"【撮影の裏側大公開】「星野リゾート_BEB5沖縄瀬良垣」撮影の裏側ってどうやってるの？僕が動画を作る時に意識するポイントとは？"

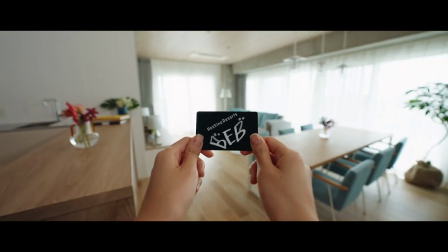0:00 みな
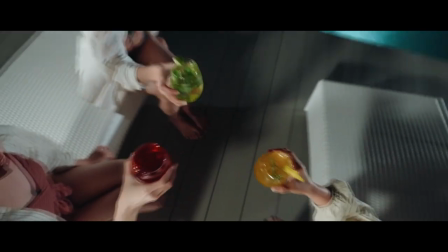さんこんにちはゾロさんです今回はですね冒頭に映像を見ていただいたと思うんですけれども
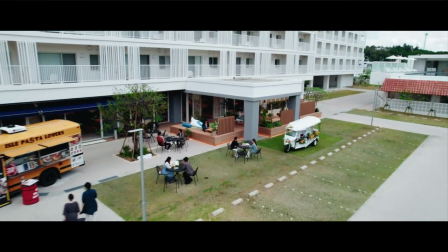0:22 星野リゾートさんがですね沖縄のセラガキっていうところにホテルを新しく開業することになりましてそこのプロモーション動画をですね制作させていただきましたありがとうございます今回はですね初のホテルのプロモーションムービーを作るということでおくなりに工夫した点とか良かった点とかをですね皆さんにお話しさせていただければというふうに思います普段はですね、縦型のショートムービーをですね、メインに制作しているんですけれども、今回はですね、横型の長めの動画ということで、多くの人とかがですね、触っていただいてですね、すごくいい作品ができたなと思ってますし、今回はですね、お話、皆さんにしていく中でですね、これから映像を始めたい方とかですね、映像を仕事にしていきたいとか、どういう風に映像を作っているのかというところも含めて、私の方からですね、こだわったポイントとか、大変だったポイントとかをですね、いろいろお話ししていければという風に思っていますので、よろしくお願いします映像を作るにあたってですね映像を作る前にですね映像のコンセプトみたいなところをですね決めていくんですけれども今回の全体のコンセプトとしては1分半ぐらいの動画を作るということで映像がですね飽きさせないような構成作りにならないといけないなと思ってて結構テンポよくですね前半部分は本当テンポよくですね
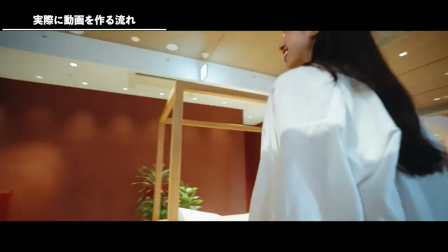1:35 カット割りを入れたりとか飽きさせないようなトランジションとか各シーンですね例えばプールとかあとはそのシースとか
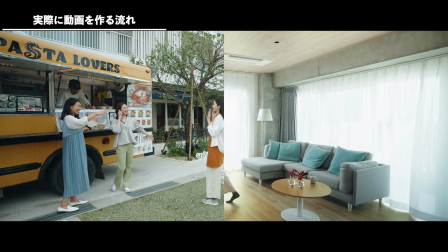1:43 ラウンジとかをですね結構シームレスにつなぐようなシーンとかを入れましてですね施設全体の雰囲気が繋がるように連続性を持たせた映像を表現しているという形ですね
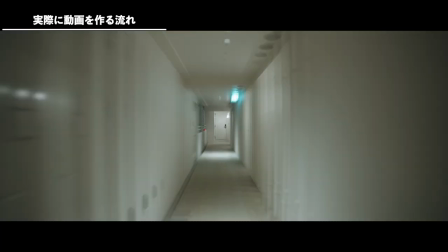1:54 これによって施設全体の雰囲気とかがですねテンポよく視覚的に入ってくるということでかなりですねテンポよく作ったっていうのがあるんですけれども全体の構成としてはですね飽きさせないようなテンポの良い映像を作ったっていう感じですね実際にですねこれをどうやって形にしていくのかっていうところの僕たちがやっている作り方っていうのがですねまずはですね最初にロケ版を行ってですね
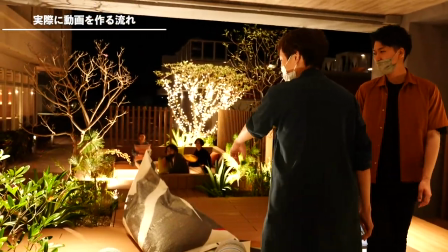2:19 施設のコンセプトとかを聞きながらどういう風に映像を作っていくのかっていうことを考えていくって感じですねやっぱりホテルのプロモーションとかをするときに建物もそうなんですけれども建築的にやっぱりどこが一番売りなのかっていうところがありまして
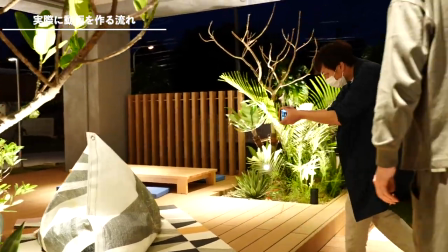2:35 その空間をどう見せるのかとかも含めてお客さんとロケ版をしながら打ち合わせをしていくと細かい部分なんですけれどもその映像の作り込みとしてもこの空間を見せたいという時にですねそこに人をどういう風に配置して衣装はどういうもので小物はどこに置くのかというところですね例えば人を置くにしてもですね周りの小物とかもですね
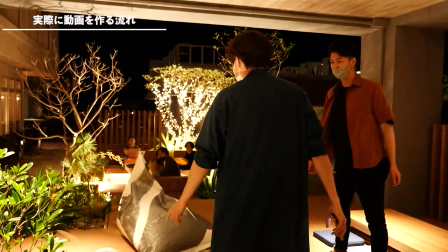2:56 どういうものがいいかというところもホテルの世界観にあったようなものをしっかりと選んでいくというのが大切になってくるのでその辺をですね結構意識して世界観を作り込んでいったという形ですね実際にですね撮影をして編集していくというのがですね大きい僕がやったことになります実際にですね作った映像ですねこういうことを意識したっていうのをですね細かくお話ししていくので実際に映像を見ながら解説していきたいと思います
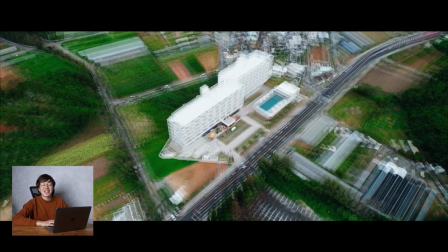3:25 はいじゃあ実際にちょっとここから映像を見ながらですねちょっと解説をしていきたいと思います1カット目からなんですけどやっぱりそのファーストカットっていうのはすごく大切なので最初はドローンのこの引きの絵からですね
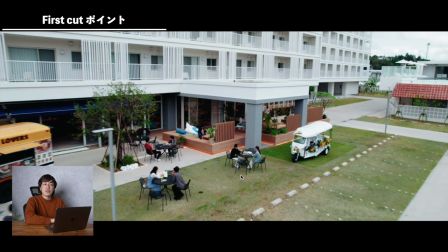3:40 入ってきてで入っていく時もですね今回ホテルはですね結構このエントランスの溜まり場っていうところがやっぱりにぎわっててここでルーズに過ごしたりとか友達と喋りながらここで時間をゆっくり過ごすっていうコンセプトだったので
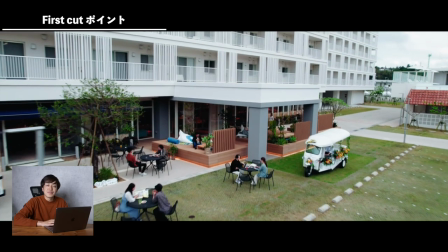3:55 エキストラの方もですねここに配置をして撮影してますでここのにぎわいを抜けてホテルのエントランスに入ると
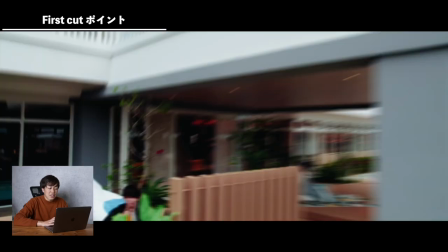4:03 でここはドローンのカットからですねここはもうあの下のロニンのスタビライザー
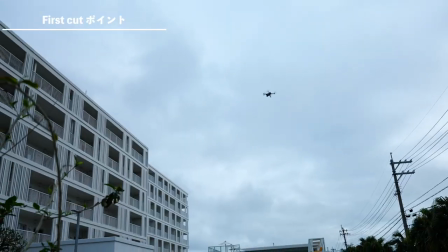4:09 地上のカメラに映っているんですけどもドローンのカットと地上のカットを
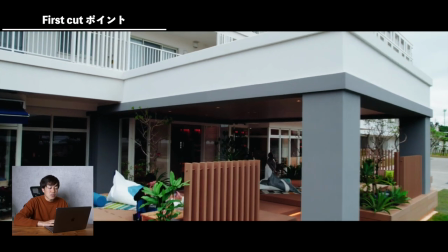4:14 同じ画角でつなげるということでエントランスから入っていくと
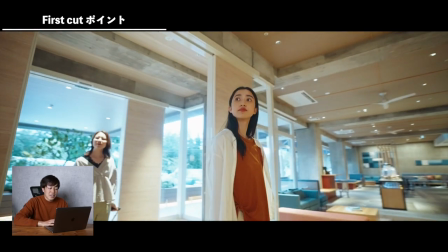4:20 エントランスから入ってここはやっぱりホテルの空間を
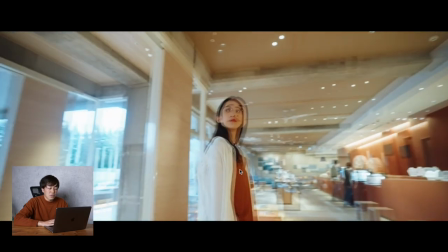4:23 見せるということでここの奥行きとか一回転させることで
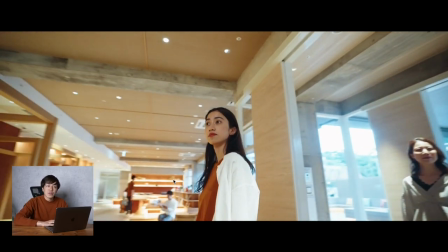4:29 入った時のホテルの雰囲気をみんなに伝えるという形で作っています
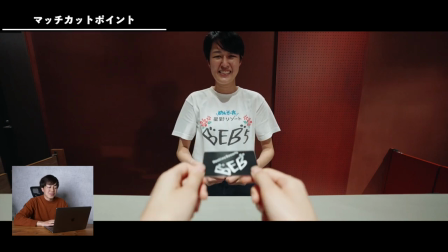4:36 そこから背中で切ってカードキーをもらってここをマッチカットって言うんですけれども
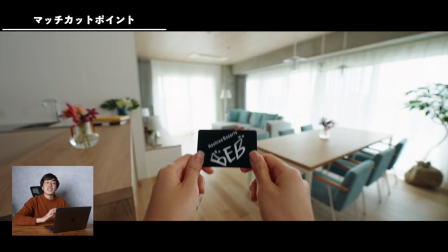4:45 いきなりホテルの寝室に移動するっていう感じですね
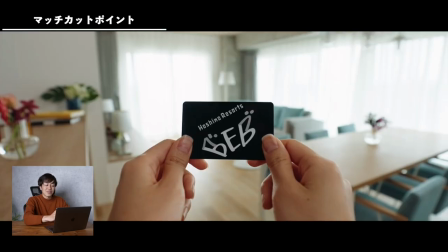4:48 ここはしっかりとこのホテルのカードを現場でしっかりと合わせる
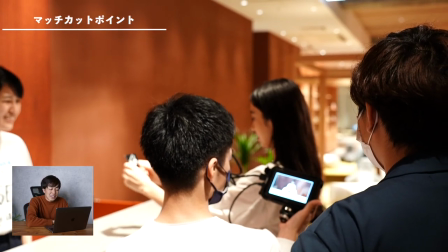4:54 グリッド線1000円を出して同じ位置に合わせることできれいにつながるってことですね
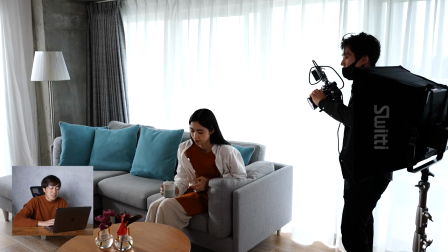5:00 でホテルにやってきてここもかなりテンポをですねよくカット多めに割って作ってるって感じですね
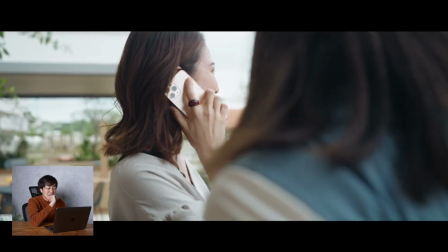5:11 外にいる友達から電話がかかってきて
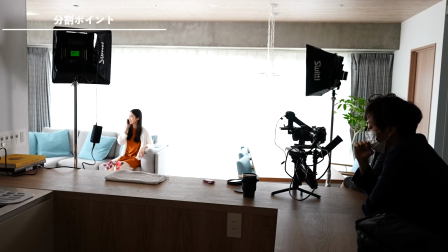5:15 2分割こっちの右側が寝室で左側がキッチンカーでご飯を食べたりする
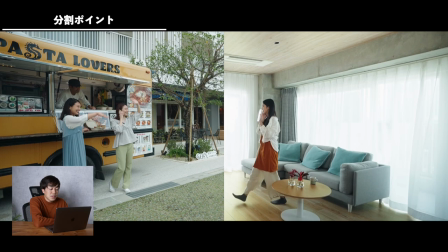5:21 外のラウンジみたいなところになるんですけれどもガジュマルテラスって言われているテラスに移動するとここは分割して人がきれいに映るように現場でしっかりと合わせてるって感じですね現場で合わせるときはこの室内の右側のこの室内のシーンもですね
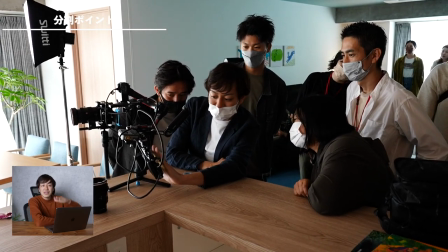5:39 三脚でしっかりとマスキングテープでバミって高さも合わせますで動きもちゃんと合わせないといけないので
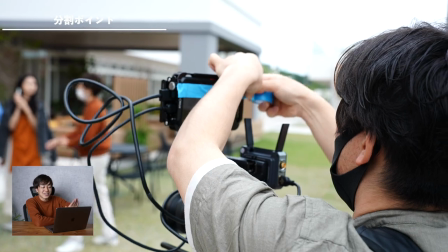5:46 この分割するところにテープを貼ってちゃんと繋がるように現場で何回もやってるんですけども
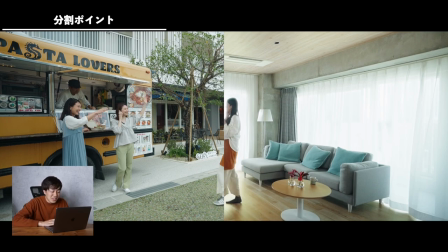5:53 この切れ目が右足から入るじゃないですかこの右足をちゃんと綺麗に入るように
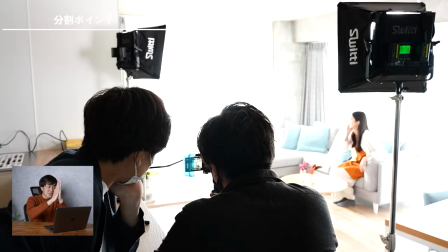6:01 現場でも映像の切れている部分出して右足から
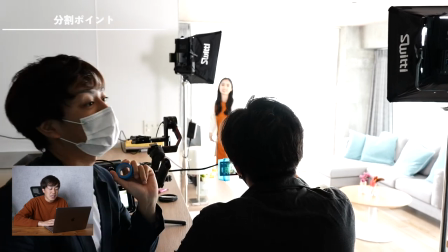6:08 入るみたいなことを何回もしているような形ですね
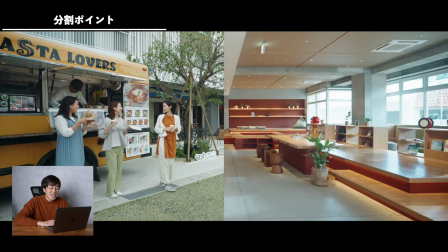6:12 でここからハンバーガーをもらってここですねこれが
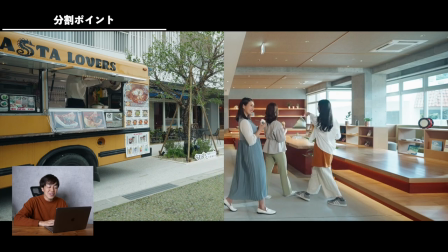6:18 次3人分なんですけどここもですね一つ目と同じような形でですね
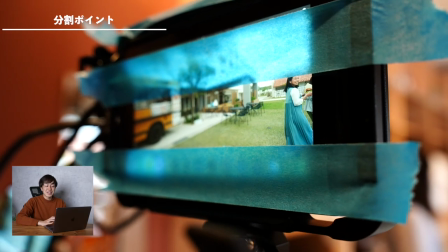6:25 やってましてしっかりとバミってやるんですけど
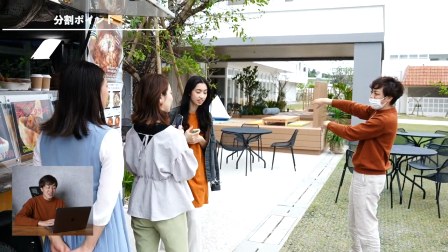6:28 これがめちゃくちゃ難易度高くて右足から入って
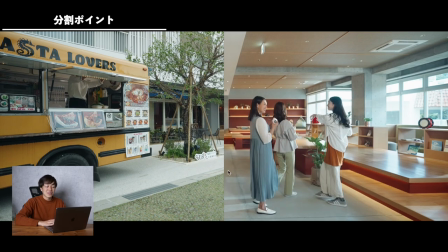6:35 右足から入って左ちょっとつま先みたいな感じなんですけれども本当に現場で合わさないといけなくて
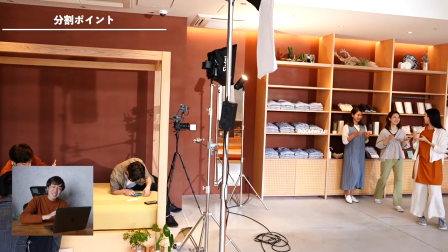6:41 その一人だと右足から入っていくんですけど3人が
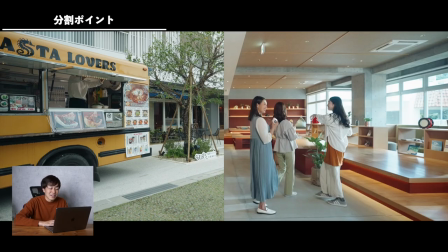6:46 しかも奥行きがあって違う画面に行くっていう時に3人の感覚とスピードと入る足みたいなのが
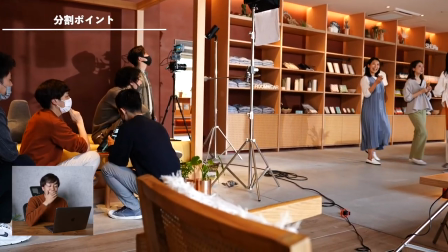6:55 本当に絶妙に合ってないとこれ繋がらないんでここはですね現場で何回ぐらいですかね多分20回ぐらいもっとですかね
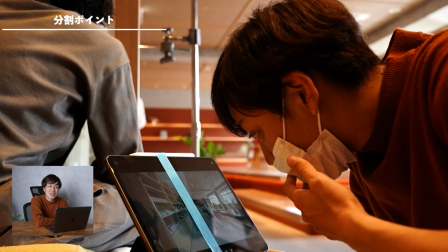7:03 なんか多分撮り直したんですけどこれ結構それぐらい繊細な場面なんですけど
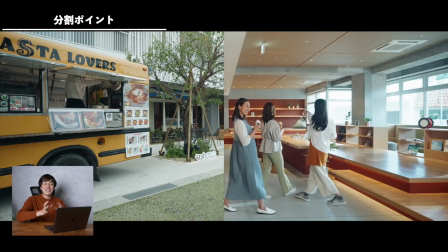7:08 3人がこう移動していくとこういう形でですねいろんなシーンをですね分割して移動していくっていうシーンですね
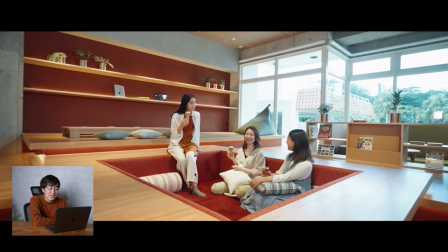7:17 あそこのラウンジに移動してきてご飯を食べると
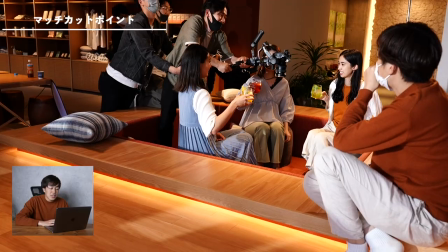7:21 グラスを持ってマッチカットですね同じ位置でシーンを切り替えると
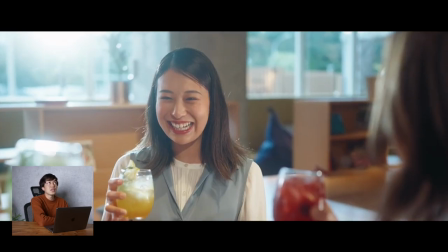7:28 実はですね今回結構天気が3日3泊4日ぐらいですかね撮影をしたんですけども
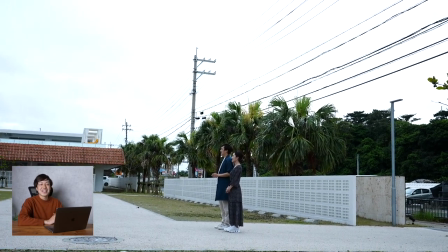7:37 天気がですねずっと悪くてですねどうしようかなって話をしたんですけど
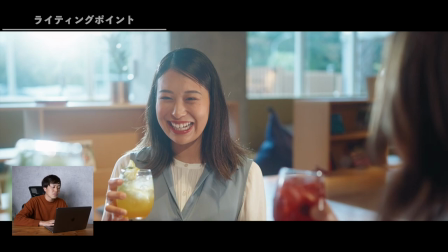7:42 ここのシーンとかもですね結構晴れてると思うんですけどこれ実はこの外ですねこの外からライトを一灯焚いてるんで
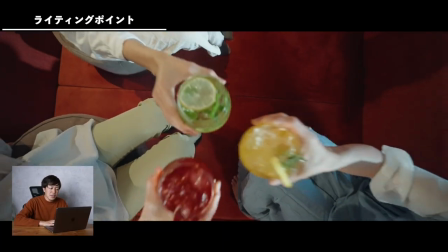7:50 こういうちょっと光が入ってるような形なんですけど実際にやっぱり曇っていても晴れるような演出っていうのは
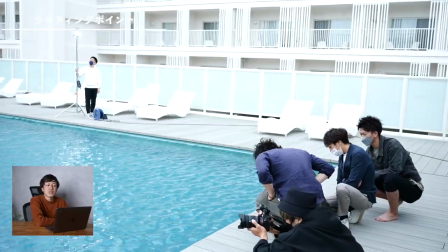7:59 ライティングとかで結構できたりするので本当ライティングっていうのはすごく大切ですし
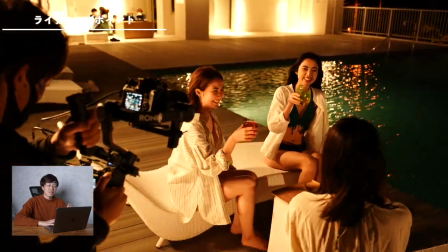8:04 夜のシーンとかもですね結構人の顔とかを起こしたりしないといけないのでそこはしっかりとライトを耐えてやっているって感じですね
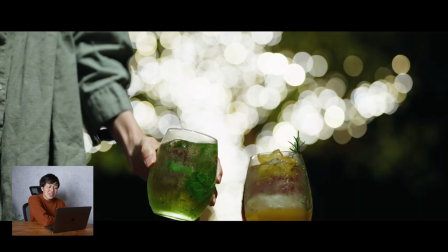8:12 ここからはですねこの音から曲が曲も変えてですね